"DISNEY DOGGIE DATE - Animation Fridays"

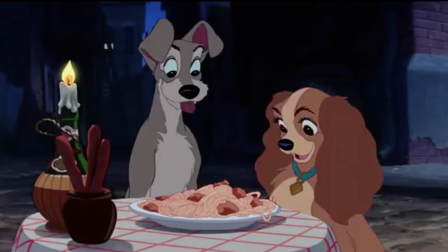[0:06]
Hi there! Hope you guys are doing well. This is Tim, and I'm coming back at you with a brand new video, and it's an animation analysis. And this week we're going to be analyzing this little fun sequence from Lady and the Tramp.
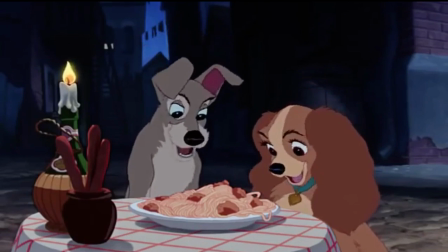[0:17]
Now this scene comes right before the very iconic dinner kiss nose sequence, but I thought, you know what,
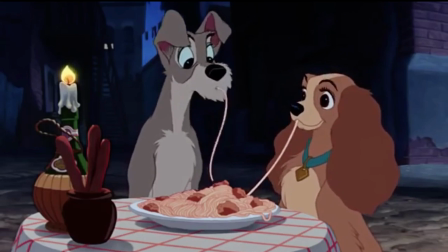[0:23]
we might as well look at different parts of the sequence, this one in part, where Tramp is basically showing Lady how he eats the spaghetti.
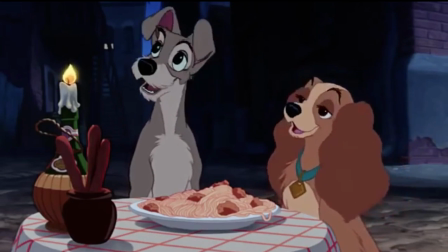[0:30]
And it gets silly, and it's appealing all the way through, which is what we're going to talk about first. One of the animation principles is appeal, which is basically what makes the characters or the sequence of the story so, literally, appealing to watch.
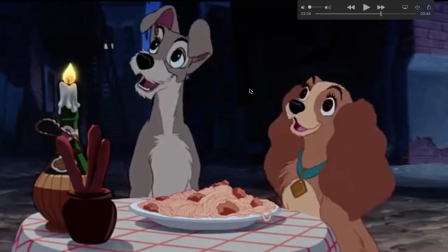[0:43]
And we can definitely see by the character design, which this was basically by Milk Call and other animators, you can definitely see, again, the wonder in their eyes.
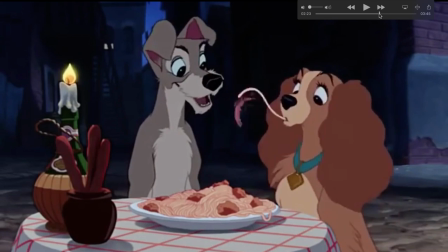[0:51]
They are loving this moment they are in. Other parts of appeal that are important about thinking.
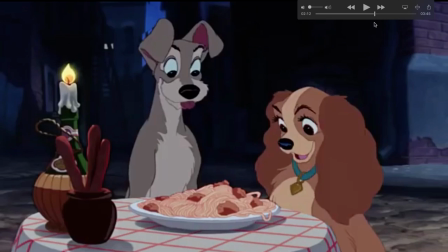[0:57]
Now, what we can see from the sequence, if we dial it in, is that the first thing, again, also kind of using the key poses and the storyboard poses I just referenced in order to figure out why this is appealing. We first have Lady and Tramp looking at the spaghetti, and they're like, oh my gosh, this is so wonderful.
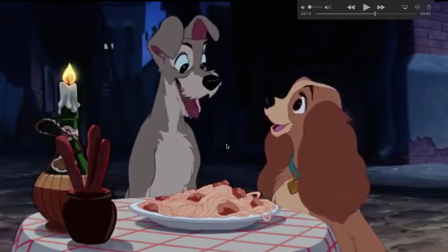[1:13]
Then they're like, oh my gosh, right? This is so great! So they're not just feeling wonder about this dish, they're feeling wonder that they're both in this moment with this dish.
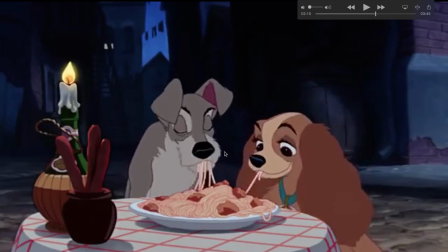[1:23]
So then they get right down into it. They start chomping away.
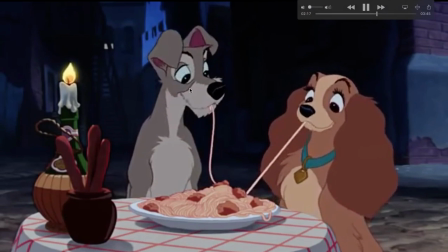[1:26]
Then what we see here is that basically Tramp is noticing that she's having a little bit of a tricky time. Maybe she's never had spaghetti. You can also tell by the strand of spaghetti in Tramp's mouth where it has this more kind of subtle S shape to it. He feels more relaxed, versus if you look at the Lady's, it's completely straight.
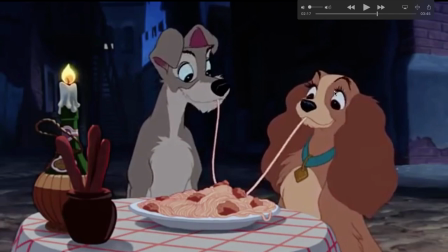[1:45]
She has her head arched back and trying to keep her head up, but maybe not fully, just to try and stay engaged but feel like she has to pull on it.
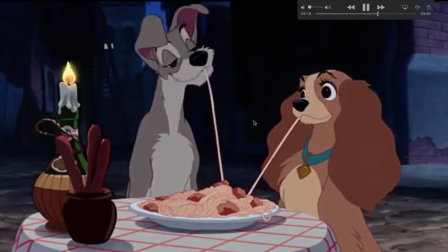[1:52]
She doesn't really know what she's doing. So then it leads in this fun sequence of Tramp showing off on how to slurp spaghetti, the old-fashioned way.
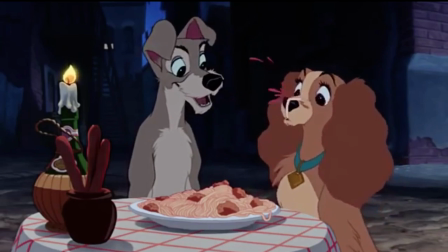[1:59]
So then she finds it appealing and tries to do it, and boop! Finds a mistake on her own.
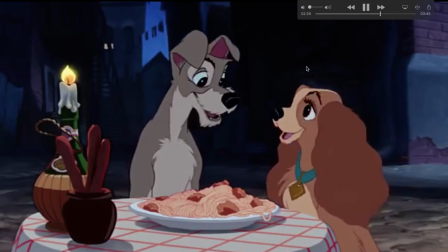[2:04]
And then obviously they shrug it off and just feel just happy about the moment.
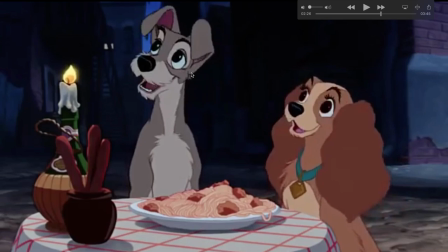[2:08]
And then obviously they look over and they see the two beginning to play their music into the titular sequence.
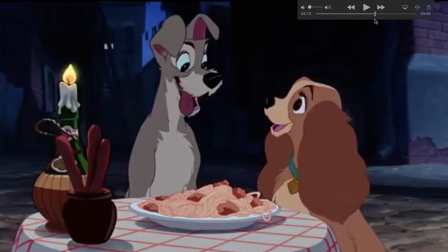[2:15]
So again, that's what makes this so appealing, is that just by looking at these storyboard poses we can figure out what's going on,
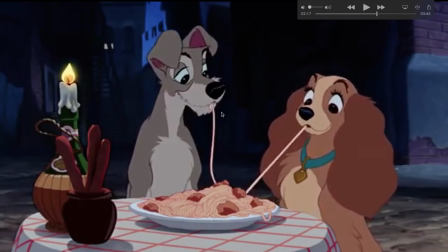[2:22]
and that there's subtle hints in the body language and in the prop language that we can figure out what the emotion of the scene is. It works out very well. And again, the eyes, you can see them observing. There's enough time for them to figure out what's going on, and they're trying to read into each other.
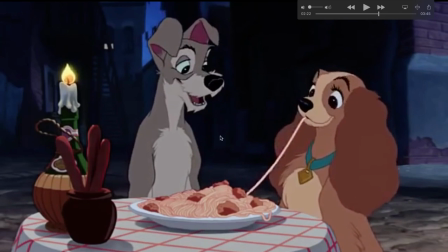[2:37]
The scene definitely dominates and rules on appeal, especially when you get to the bigger moment later.
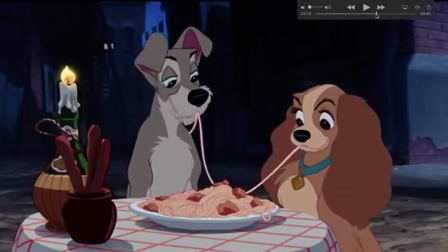[2:43]
It also rocks on timing, and timing, very much like spacing.
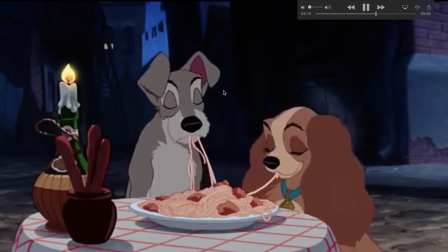[2:48]
Spacing's very important to have, and it can be very difficult to achieve, but especially in this, you have two characters,
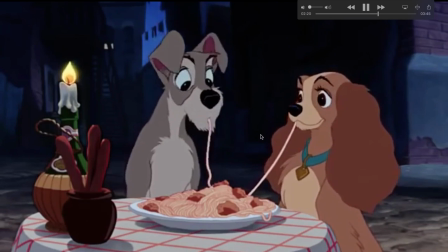[2:54]
the two title characters of the movie, and they're trying to play off each other's timing.
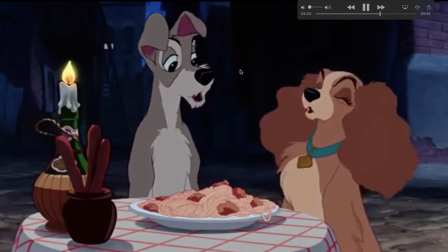[2:58]
On top of it, with the later section of the scene, that you have music,
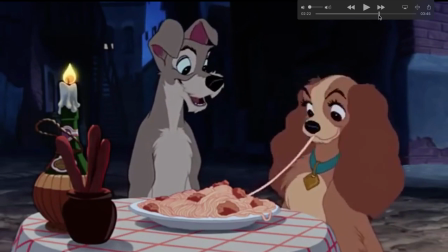[3:02]
so you have to try and figure out a good combination of the timing you need in order to show his level of comfort.
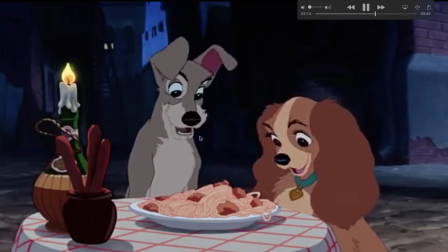[3:09]
Obviously, when you go back here, I can back this up for you. When you watch Tramp eat the spaghetti, he has a lot more relaxed feeling to it.
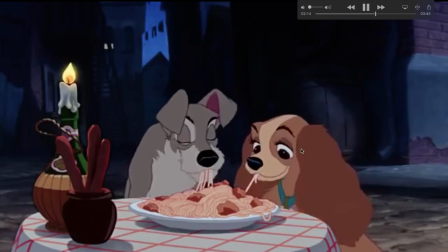[3:17]
When you watch Lady eat the spaghetti, she has a little bit more paced out form.
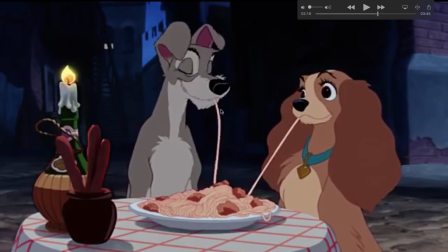[3:21]
Again, she's trying to figure it out, kind of taking multiple bites down on it. A little bit more slurp, natural into it.
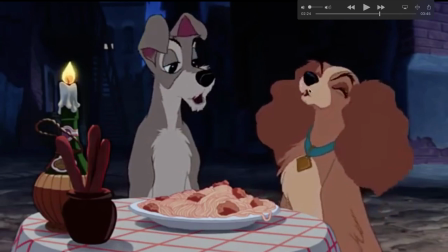[3:28]
Kind of a little bit more time into it. It takes longer for the spaghetti to be slurped because she's trying to take her time to figure it out and make it look right. And also, speaking of things looking right, let's look at this pose right here. This is a little fun example of exaggeration.
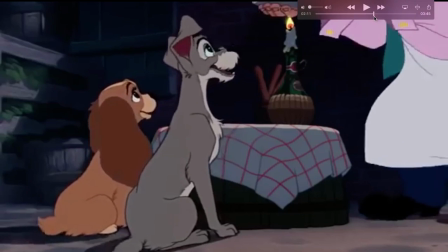[3:43]
Now, if you look at this sequence, there isn't really that much exaggeration. If you want to look at it, you could say that's exaggeration.
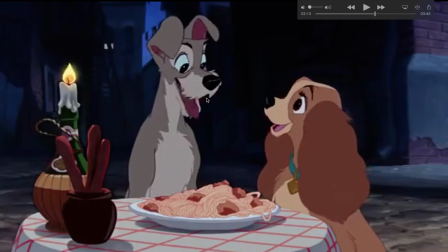[3:50]
You could say that's a bit of exaggeration, but it's not really that great or that stretch. And what I mean by great, I don't mean great as far as effectiveness, I mean great as far as how big exaggeration can go.
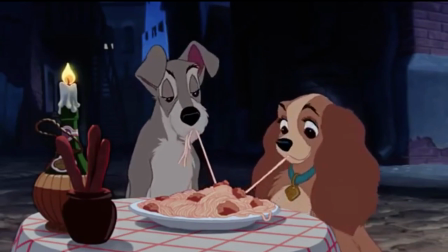[4:02]
It's still there, but it's not humongous, because in a sequence like this, you don't want to aim for huge, big, and bolsterous and exaggerative.